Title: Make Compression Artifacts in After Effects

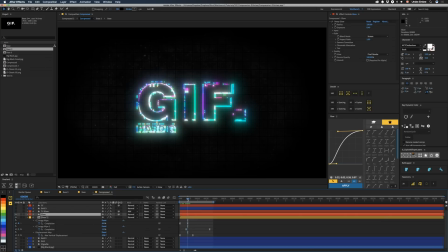(4:03)
So throw a deep glow on there, might be a little hot, but that's okay, because it was the 90s, and you know, that was in.
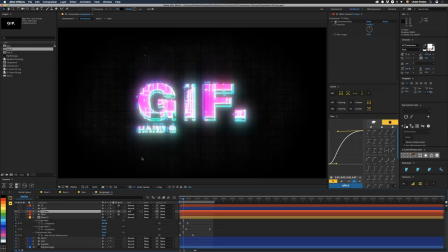(4:10)
So then we have a TV glow, which is basically an adjustment layer set to add. We just have a directional blur on it that goes vertical by a lot. Then above that, we have one more grid to just give it that CRT vibe.
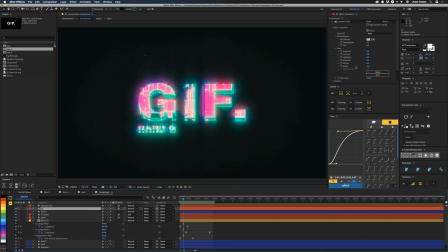(4:22)
Then above that, we have some color correction using one of our LUTs. Don't actually remember which one this is because I forgot to name the effect.
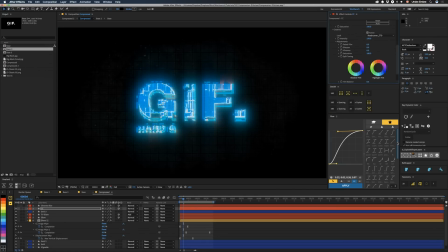(4:29)
I'll go back and figure that out. Let's do that now. All right, through the process of editing, we will determine that this is actually
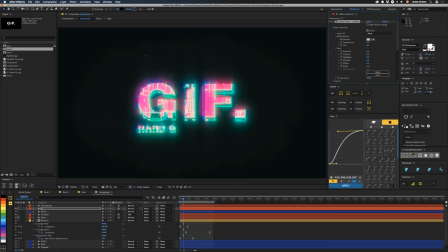(4:40)
Lemon. Okay, there we go. And that's that. All right, so after that, we got nothing. Because that's pretty much what we did there. We added some saturation to it. We bumped up the intensity of this LUT. Brought the blacks down, which we could go back up here. I'm not a fan of that.
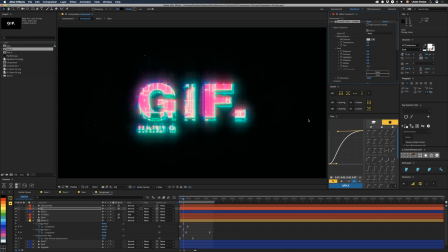(4:56)
We'll bring it back. gives it a nice contrast on the edge. Too far, too far. Could bump the shadows up a little bit.
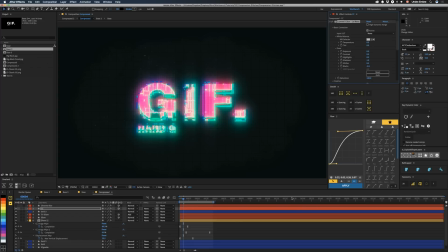(5:03)
It's kind of more what I intended. I actually calibrated this monitor. This is a brand new, just giant, super wide monitor that I had to get because of some Hackintosh issues I had. And so now I'm actually running a full-on calibrated setup for this thing. Not looking at any scopes or anything. So we're testing it out.
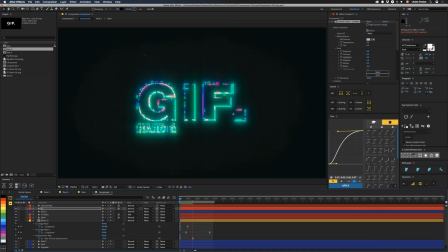(5:20)
This project was made in a different computer. So, but anyway, that is that. So we get the same deal. So this is kind of like, you know, 80s, late 80s, early 90s, kind of, you know, GIF style.
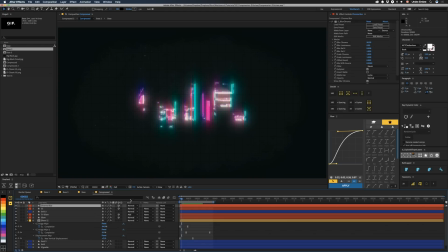(5:32)
But if you want to go back to like a nice 70s GIF, we can bring this in. We got some Chroma Blur here from Boris FX Sapphire Collection. And we're going to blur that chroma. And then you can get a little bit more of a washed out kind of super vintage vibe.
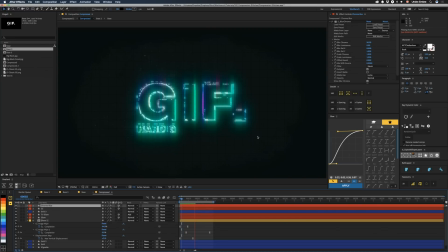(5:47)
The greens are a little bit more like that, you know, old console style. Maybe like an IBM PS2 or, you know, some sort of Tandy variant. You just wanted something IBM compatible. And you didn't want to drop that Macintosh money. Because that actually might have been more expensive than the new Mac Pro. And I mean, spec-wise, the new Mac Pro and the old Macintosh, they're probably pretty similar. I mean, the current Mac Pro's hardware is almost as old as the original one. And the new one doesn't seem to be much better. Anyway, if you guys have any comments or questions, leave them in the comments down below. And if you like this video, make sure to subscribe. If you'd like to help support what we do, check out patreon.com/workbench. Keep up with the blog at workbench.tv. And as always, I'm Joe, and we'll see you.
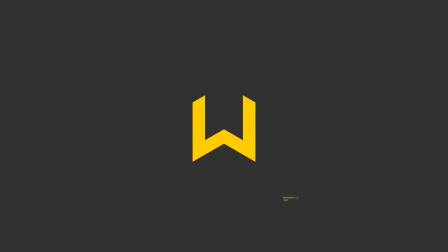And yeah, it's GIF. Sorry, Andrew. Light.